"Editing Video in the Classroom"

Hi, and welcome to Editing Video in the Classroom. I'm Tim Fennell. Now, I know how much we all dislike quizzes, but I can't resist this one. How many cameras do you think we have here in the studio? Must be at least two. I was just looking at the one over there. Three. It's got to be three. Four cameras? Would you believe just one? It just looks like four through the magic of editing.
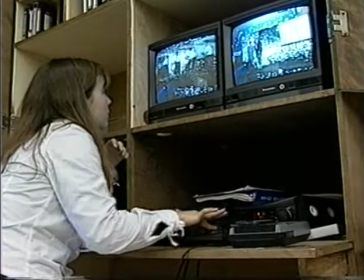Editing can be more than just cutting away the bad or boring parts of what you have on tape.
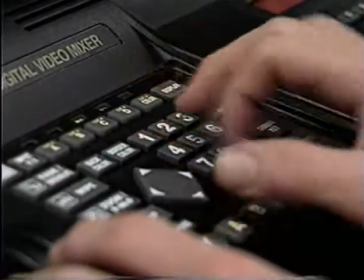Editing also helps the producer create style, pace, mood, or even an illusion.
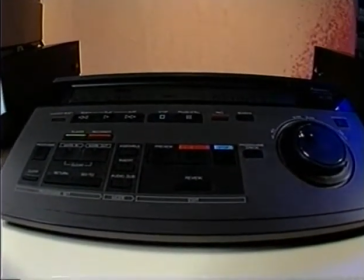Before we dive into the more technical aspects of video editing, let's discover some ways to get the shots we need on tape first. The multi-camera technique you saw me pull off is a great way to add a higher production quality to a newscast that is taped and aired later.
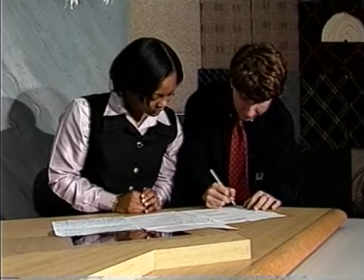First, plan ahead and mark your script where you want to make these camera changes.
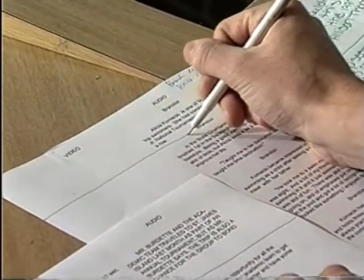I suggest making the camera changes as a transition between stories that are unrelated.
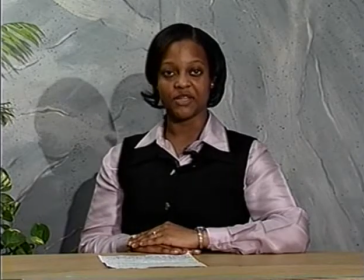And don't do it too often. Like all special effects, the multi-camera effect is only special if it's used sparingly and with motivation.
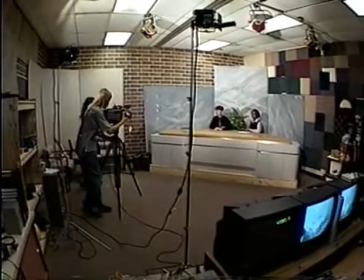An important thing to remember when you move your camcorder for a different angle is to change the size of the frame.
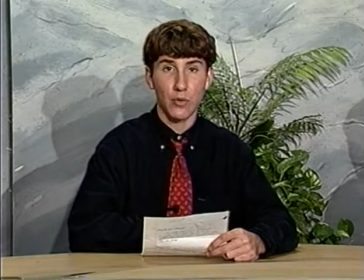If your news anchor has a medium shot for the camera 1 position, make your camera 2 position a close-up,
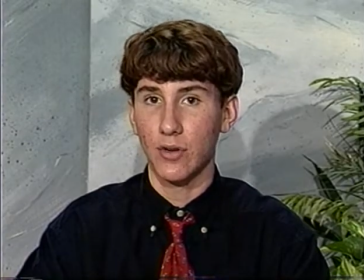and have your anchor glance down at the scripts during some of the transitions to make it look even better.
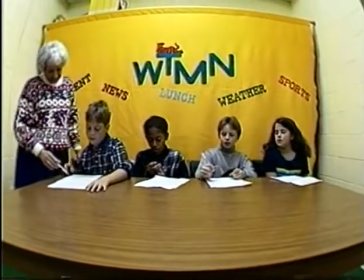When cutting between more than one anchor reading on the set, make the size of the frames vary.
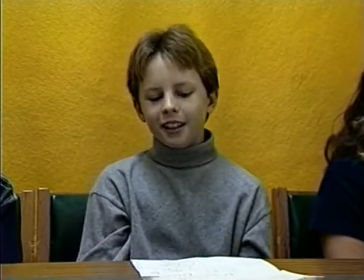This just looks better than every shot being framed the same. I think contrast is the key to interest.
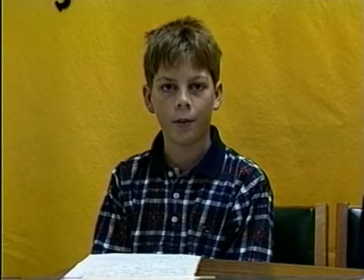Give the viewer something new whenever you have the opportunity.
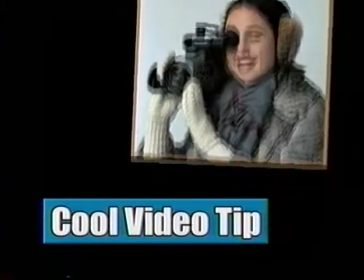Here's your first cool video tip.
And now here's Casey Fennell with today's weather.
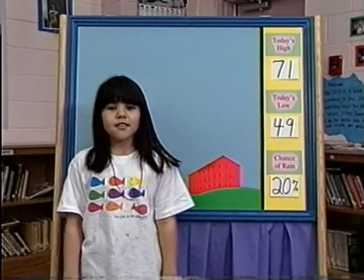Thank you, Josh. Today is going to be a beautiful day.
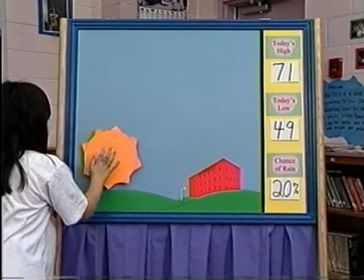When you introduce your weather reporter, use a medium shot so that she'll have room to make a reference to any maps or artwork behind her.
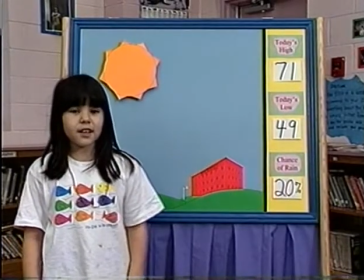Check out this video weather board. It's designed to spice up your daily forecast.
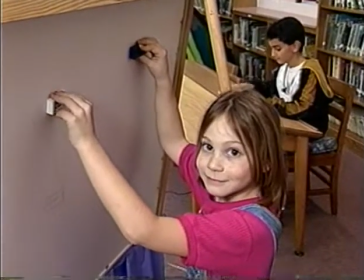We're going to roll in.
Students' teamwork and small magnets can turn a sunny morning into a cloudy afternoon as simple as this.
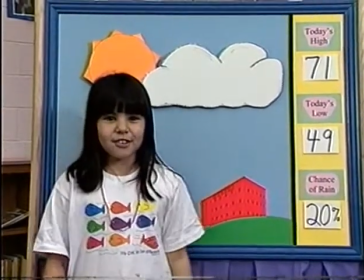Now back to you, Josh. Got your mic on?
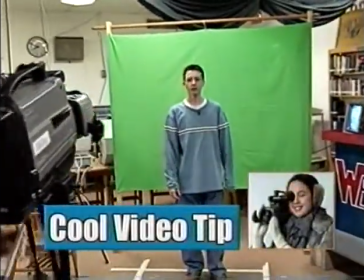If your editing setup includes a switcher that features chroma key, this green mat will come in handy.
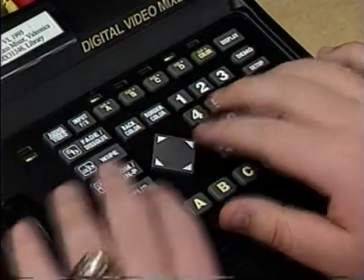The switcher can be programmed to ignore certain colors.
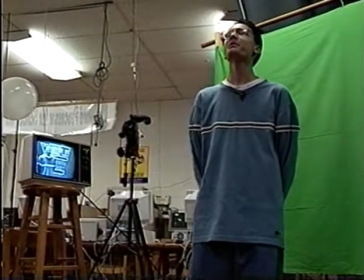This forest green is a popular color because it's so easy to avoid wearing this color, and few people have eyes this shade of green.
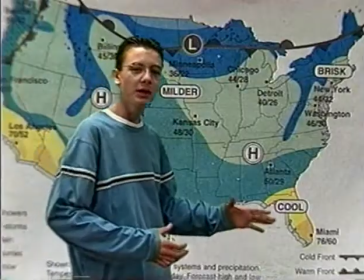Of course, chroma key is most often used when giving weather reports, but you can have fun with it too.
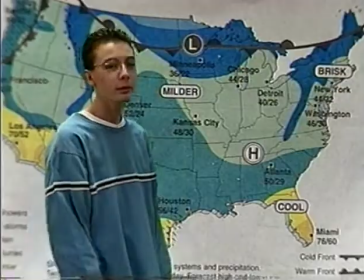Meeting together and we're talking about Hurricane Bob. Here we have our money magazine, which shows us some best buys and how to make...
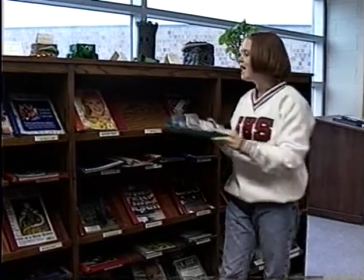What if you're taping a speech or some type of presentation and, oops, your subject goofs?
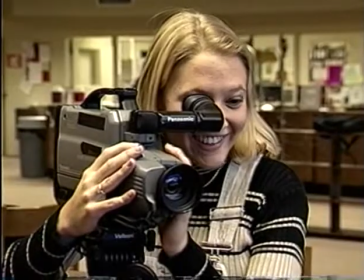Oh, I'm sorry, dang it.
Well, you can use your multi-camera technique here too.
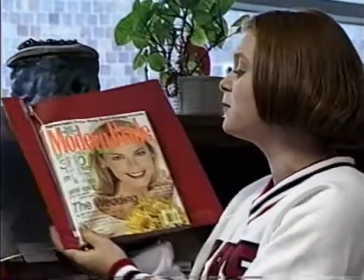You don't necessarily have to change angles all the time, but you must change the size of your frame to avoid a common mistake called a jump cut.
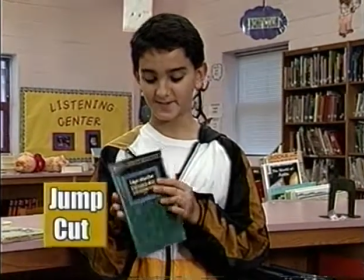A jump cut is cutting between two very similarly composed shots. It jars the viewer for a few seconds and will take away from the message you're trying to deliver.
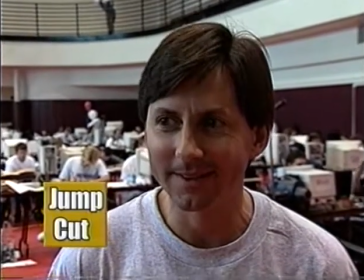You'll see it sometimes with interviews. Say you want to use a couple of different sound bites, but if you edit them together back to back, you'll create jump cuts.
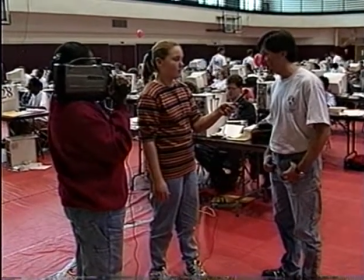One solution is to get a shot of your reporter listening and edit the shot in later. Here, two separate sound bites are used back to back.
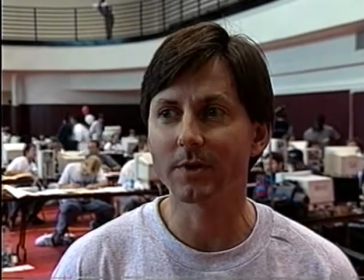See how the shot of the reporter hides the jump cut?
Graduate students working on a master's degree or PhD in computer science.
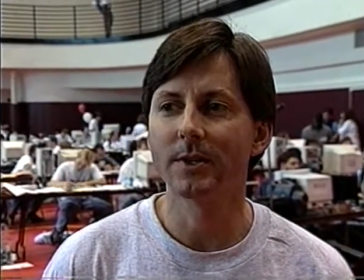The College of Charleston sponsors 3 teams. Each team.
Here's how the pros shoot an interview in the field.
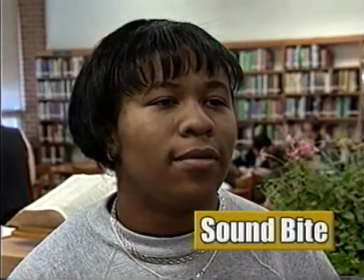First, shoot the interview with your subject close up to get the sound bites that you need.
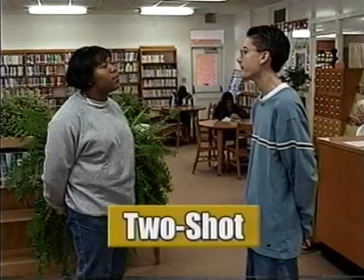Second, after the interview is completed, shoot what's called a 2-shot of your reporter and subject talking together.
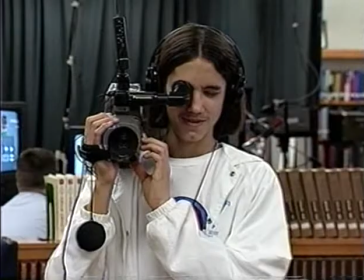This is often used to introduce your interview. Here's something that bugs me, and you'll see it too much on local TV.
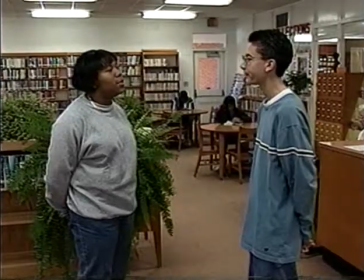You see a handheld microphone in a close-up, but it disappears in a 2-shot. Well, that's a continuity error.
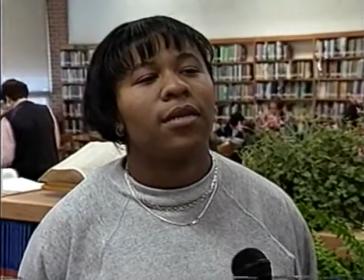Not good. The best thing to do is to not see the handheld mic during the close-up.
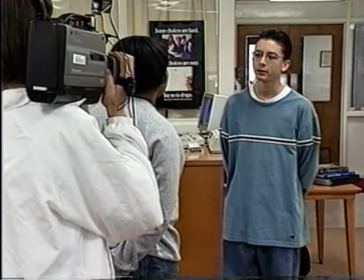After the 2-shot comes the reversal. This is the shot of your reporter listening.
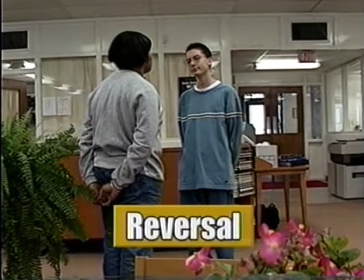You may want to get more than one shot of this for the sake of variety when it comes to editing. The last thing to shoot is the B-roll.
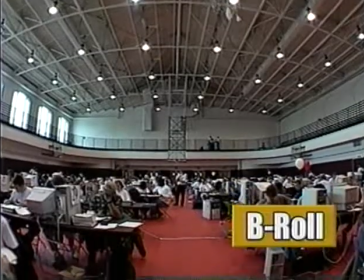This is the term for footage of whatever the story is about. The interview and the reporter's narrative is the A-roll, and the color shots of the topic is the B-roll.
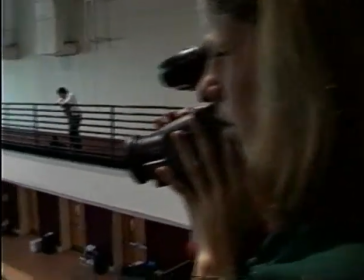Videographers love shooting B-roll. Here are a few helpful hints. Start out with an establishing wide shot of your location.
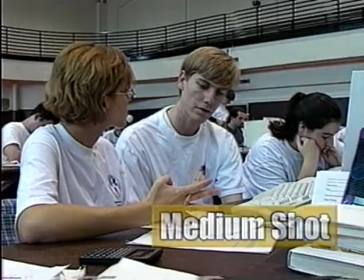I always like to work my way down to the close-ups. So I'll get a couple of wide shots, then some nice medium shots, then the close-ups.
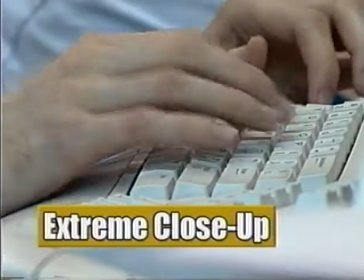Remember, what was said during the interview will guide you on what to shoot. I like static shots with action within them.
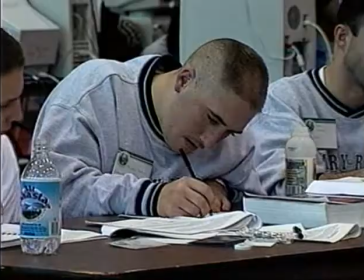Remember what I said earlier, contrast is important. Get some shots at various angles and don't let the shots look alike.
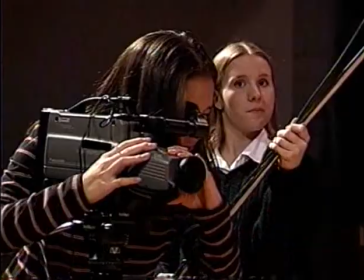You can still go.
Use the multi-camera technique when taping dramatic scenes.
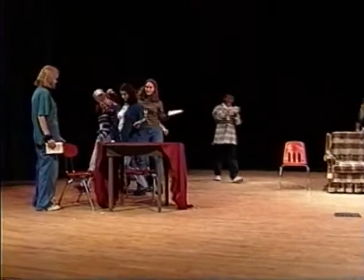Start with your establishing shot. Shoot the entire scene wide.
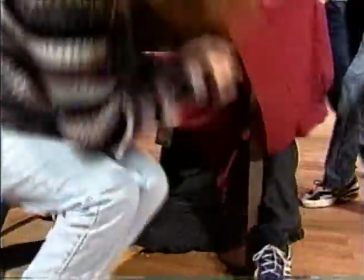Then have your actress perform the same scene again, and this time shoot medium shots of the action.
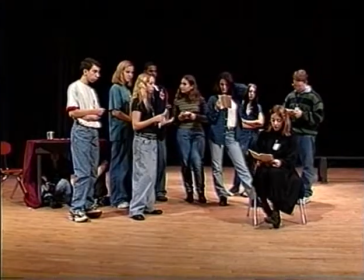When changing angles, remember not to cross the line.
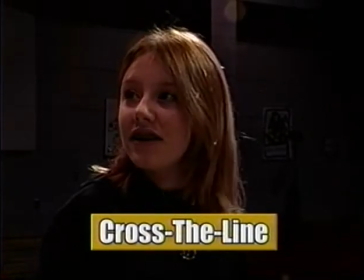Crossing the line occurs when the camera switches sides on a performer and suddenly your actor is facing in the opposite direction other than he just appeared.
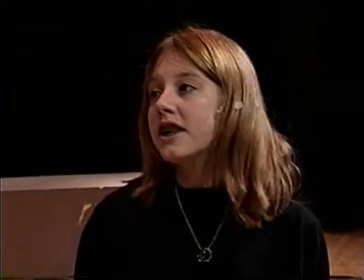It will jar the viewer. I know from the tone of his recent letters that he wants to. When you tape dialogue between characters, avoid just showing the person speaking.
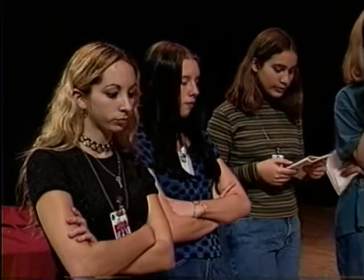Shoot listening and reaction shots so you can overlap them when you're editing.
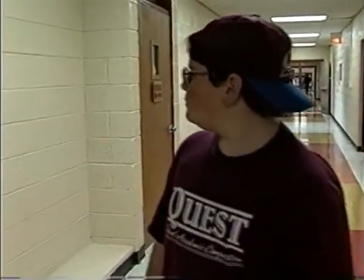You create tempo by the length of your scenes. Don't let your eagerness to show off all your angles pressure you to make an edit.
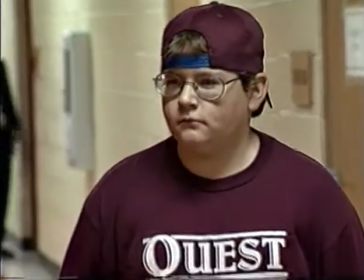Let the story play out. Quick cuts add tension only if there's motivation.
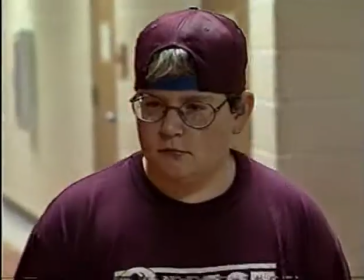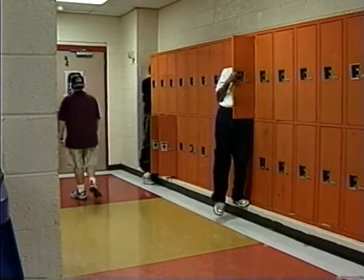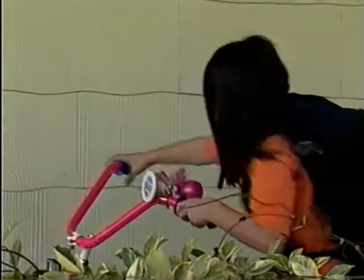A smooth flow of movement is what most hope out of editing. Cutting on actions that blend together help create the illusion of reality.
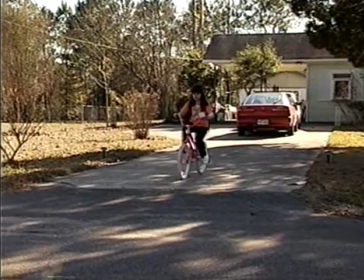When you're shooting the scene, overlap the action.
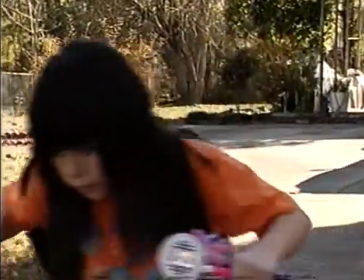Have your subject do their part two or three times so that you can record at different angles and frame sizes.
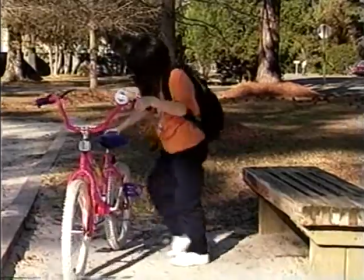As a general rule, make the edit just a moment after the start of movement.
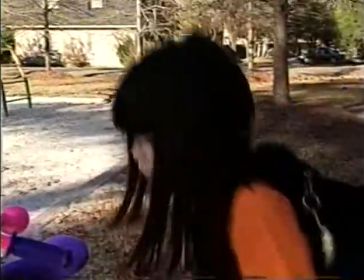This helps make the cut invisible.
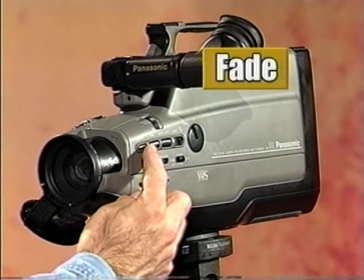A special effect that's built into your camcorder is the fade. Fading up denotes the beginning of the program. A fade down to black for a second or two, and then fade up again denotes a passage of time. And then a slow fade at the end signifies a conclusion. A great way to reduce time is to use a cutaway.
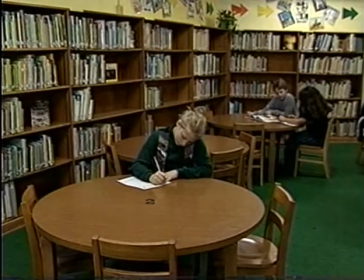A cutaway is a shot of something not covered by the wide shot, but relevant to the scene.
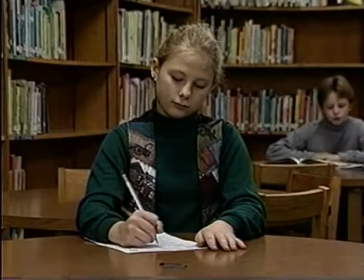Real-life action like the student in a library taking a test takes too long to show on screen,
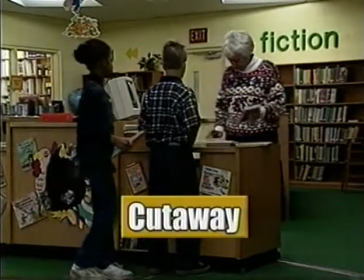so shoot a cutaway of other action within the library and then go back to our student finishing the test.
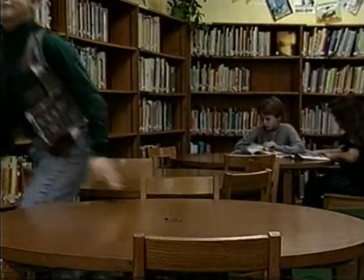The audience will accept that time has passed. Editors love transitions.
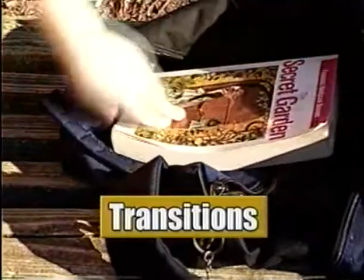Transitions get you from one scene to another without jump cuts.
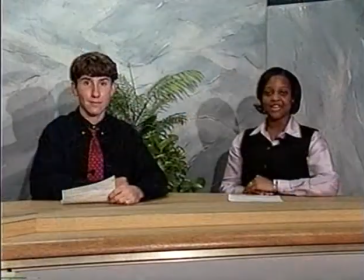Some high-end editing machines let you do transitions like dissolves, wipes, and maybe digital effects.
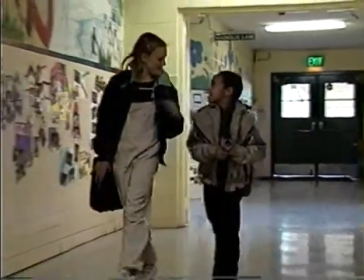If your setup is a machine-to-machine with an edit controller like most, then you have to be more creative when you're shooting.
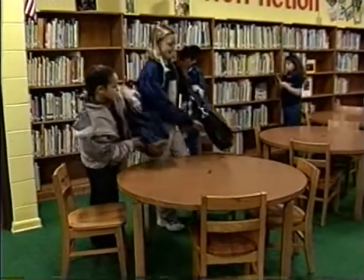Having your subjects walk out and walk into the frame makes for smooth transitions.
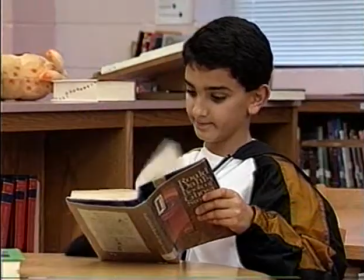Change in size of frame and your subject's location within the frame helps too.
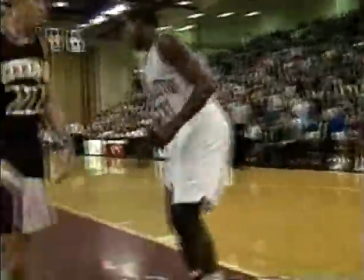When shooting sports and you know your tape will be edited down, record some whip pans of the crowd cheering.
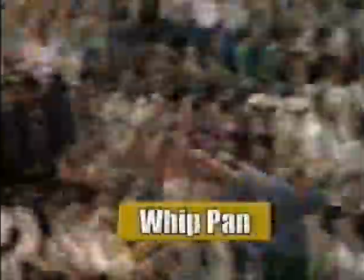You just take your camcorder and fly it around the crowd.